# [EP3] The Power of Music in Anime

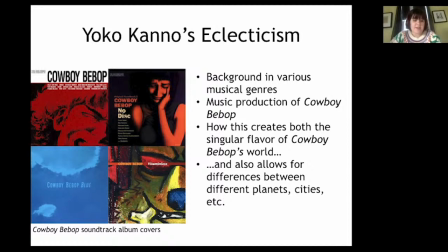The music she wrote spans a variety of genres, not just jazz and blues, but also rock, pop, folk, country, and even classical music and lullabies. This gave the anime a colorful palette to work with in order to illustrate its different worlds.
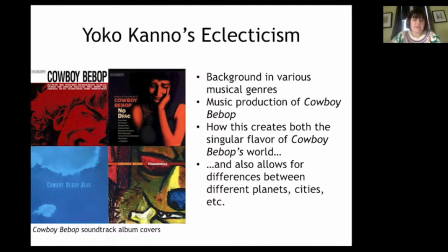To show this variety, I will examine a few case studies of how Cowboy Bebop depicts its different locations.
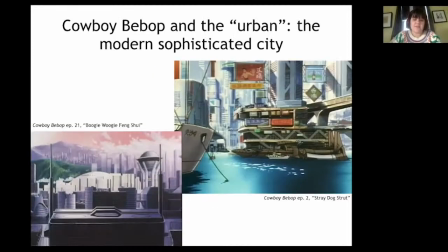Despite the focus on back roads, many of Cowboy Bebop's episodes take place in large cities, usually on Mars or on the more populated moons of Jupiter such as Ganymede. Cowboy Bebop draws from the 1970s neo-noir and 80s cyberpunk traditions and how it illustrates these cities as both sophisticated and gritty,
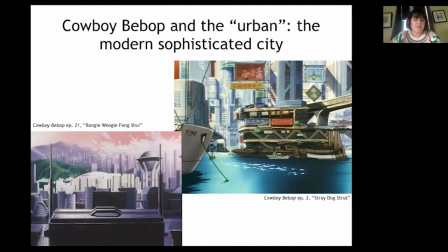often switching between the two in different scenes in the same locale.
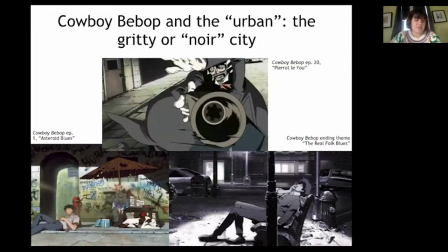The darker or more desperate scenes evoke what in her study of the neo-noir film Dirty Harry, 1971, acknowledged by Watanabe as an influence on Cowboy Bebop, film theorist Yvonne Pasker calls the noir city which equates dark urban spaces with dubious morality.
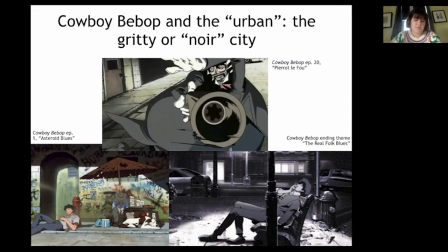Cowboy Bebop tends to introduce new cities via wide establishing shots playing
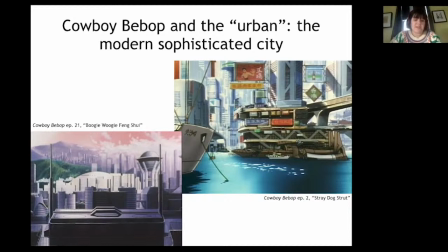more major key breezy jazz emphasizing their busyness excitement and diversity of people and activities like the music the colors in these scenes are typically bright or at least vibrant but as the characters move into these cities the visual and sonic palette
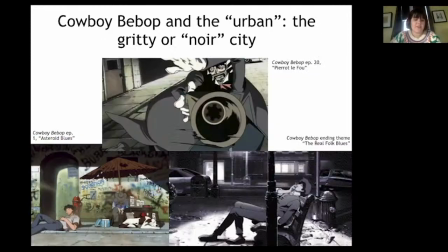gets darker moving into minor keys. If the focus is on characters who have fallen in hard times the music might shift to acoustic blues. With its tales of woe and origins among the economically impoverished region of the Mississippi Delta
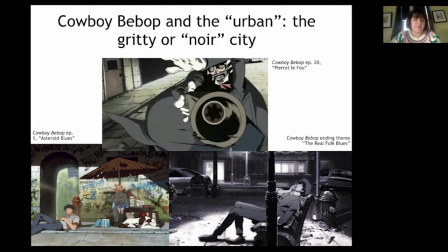it's easy for viewers to associate music of the blues genre with a rough side of life. Additionally Cowboy Bebop's flavor of blues is often acoustic and guitar or harmonica-driven, that is, something that feels like it could be more easily replicated without lots of money and sophisticated equipment.
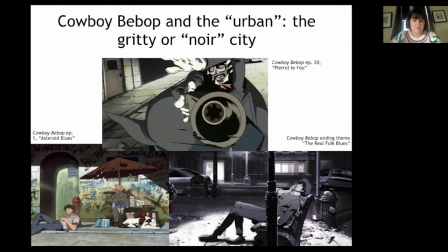Additionally, this aligns its stylistically more with early delta blues rather than later electric styles.
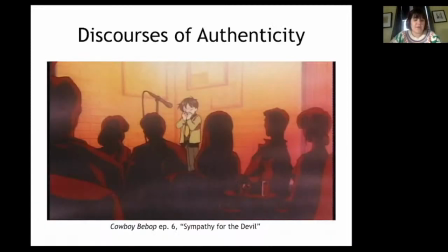Acoustic sounds are also often associated with discourses of authenticity, something that Cowboy Bebop uses to illustrate the people of the back alleys of its world. In Session 6, Sympathy for the Devil, the characters enter a blues bar on Mars and are surprised that the child character Wen is the master at blues harmonica,
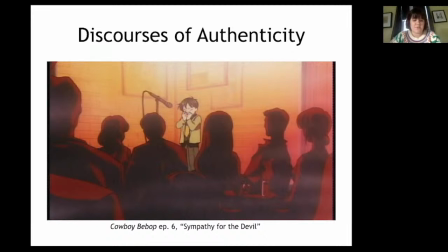having assumed that such musical prowess could only come from living a long, rough life. It turns out that this is a clue to Wen's mysterious origins, that he is actually much older, but was altered to appear forever young by the gate accident that destroyed Earth. Blues is used as an early key to the authenticity of Wen's lived experience.
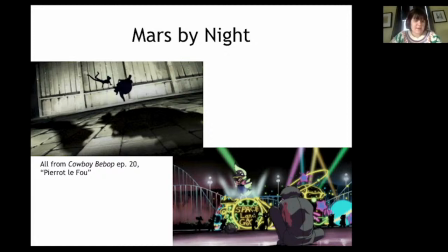One of the more straightforward examples of the noir city that stands out from Cowboy Bebop's usual musical palette comes in session 20, Pierrot Le Fou. This session takes place largely in the metropolises of Mars, but it lends them a very different character from previous episodes.
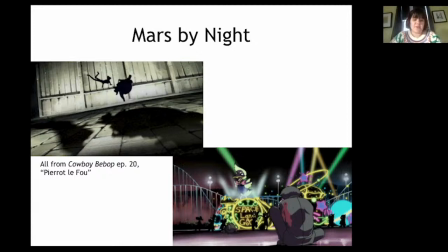In Spike's hunt for the deranged serial killer mad Pierrot, Mars is all dark shadows with the sharp with the steep contrasts and color associated with back alley chases like those of film noir and neo-noir. Musically, the score takes a turn toward ambient and often atonal tracks associated with horror movies,
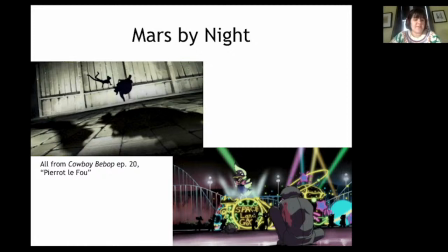as well as similar scenes in 70s neo-noir films such as Dirty Harry. As Spike hunts for a killer far more deranged and amoral than those he has met before, we see and hear the darkest, most amoral side of Mars,
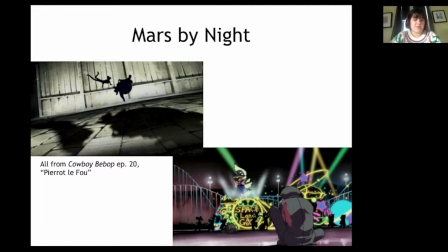the world building of the noir city associated with the dubious morality of its characters one last location that differs from the others both sonically and in
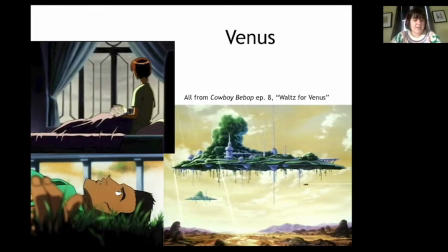terms of setting is venus in session eight waltz for venus the terraformed planet is shown as softer and literally greener than the others full of floating islands with lush plant life the sky is full of bright yellows oranges and pinks the characters there seem to sit live life at a slower pace and
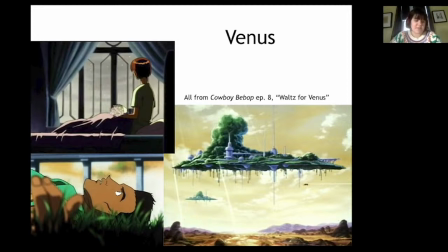remove from the busy bustling city life seen on other planets and moons.